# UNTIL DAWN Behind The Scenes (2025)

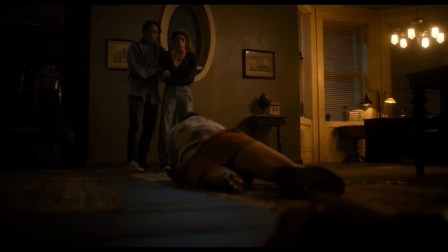[4:11]
For Megan crawling around on the ground with just one leg, I figured we could do that practically with an amputee double. I put together this previs in Blender to show how we could do it.
Oh my god.
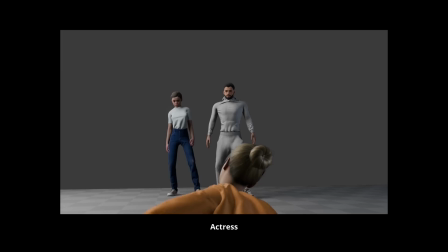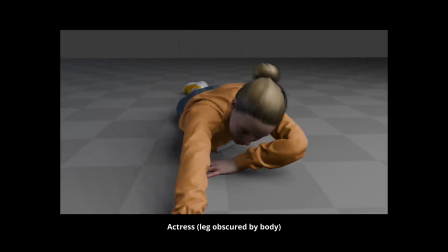[4:32] Megan, what do we do?
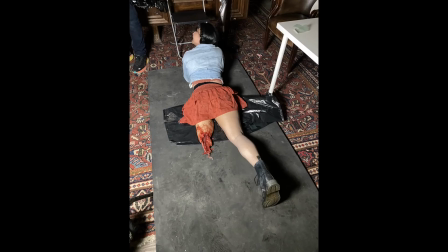[4:38]
Production did find a local amputee. She was taller and quite different from our actress, but I knew that you wouldn't notice any of that in the moment. With all the gruesome stuff that happens in the movie, what got the biggest reaction from the crew on set was seeing our double with the mangled leg prosthetic.
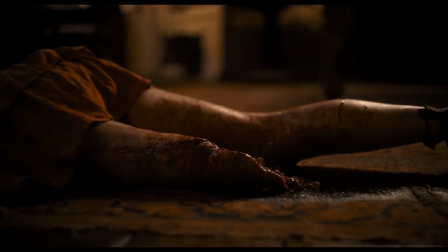[4:56]
It looked extremely convincing. Megan goes through a lot in this movie.
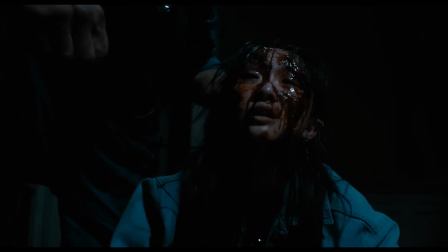[5:02]
For her head getting smashed, I wanted her face to get bloodier and bloodier. I figured that with the right angle, we could accomplish this with hidden cuts.
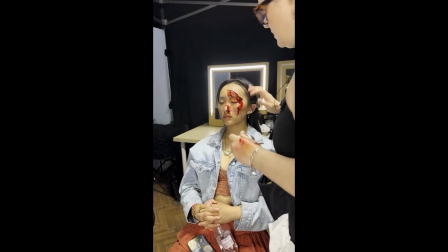[5:14]
So we'd shoot a face smash, cut, send Yi Young away for makeup,
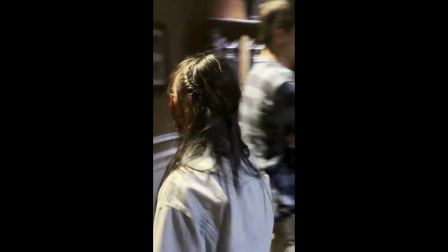[5:20]
then line everything up again, do another face smash, cut, send away for more makeup, and repeat. For a quick proof of concept, Lotta and I shot a video where post-it notes on my face would represent more and more blood. I was a little worried that we wouldn't be able to line things up perfectly, so I figured we're probably going to have to do some blending with VFX. But it worked perfectly with just cuts. Now, in the final edit of the film, there is some cutting away so we don't stay on her face the whole time, but originally it looked like this.
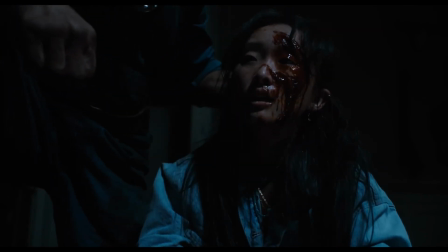I mean, unless you look really carefully, you can't really tell that that's just editing.
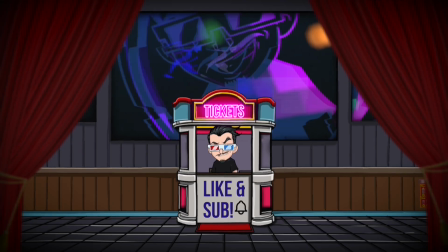[6:12]
Thank you for clicking on our video, everybody.
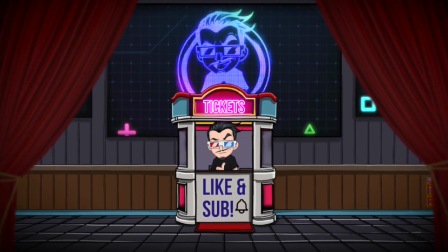[6:15]
If you like what you saw here, please make sure you like the video and subscribe and share with your friends who like this sort of content.
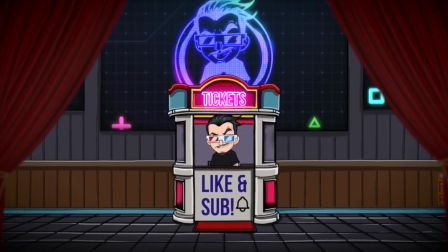[6:21]
Joblo remains an independent company, and we appreciate all of your support.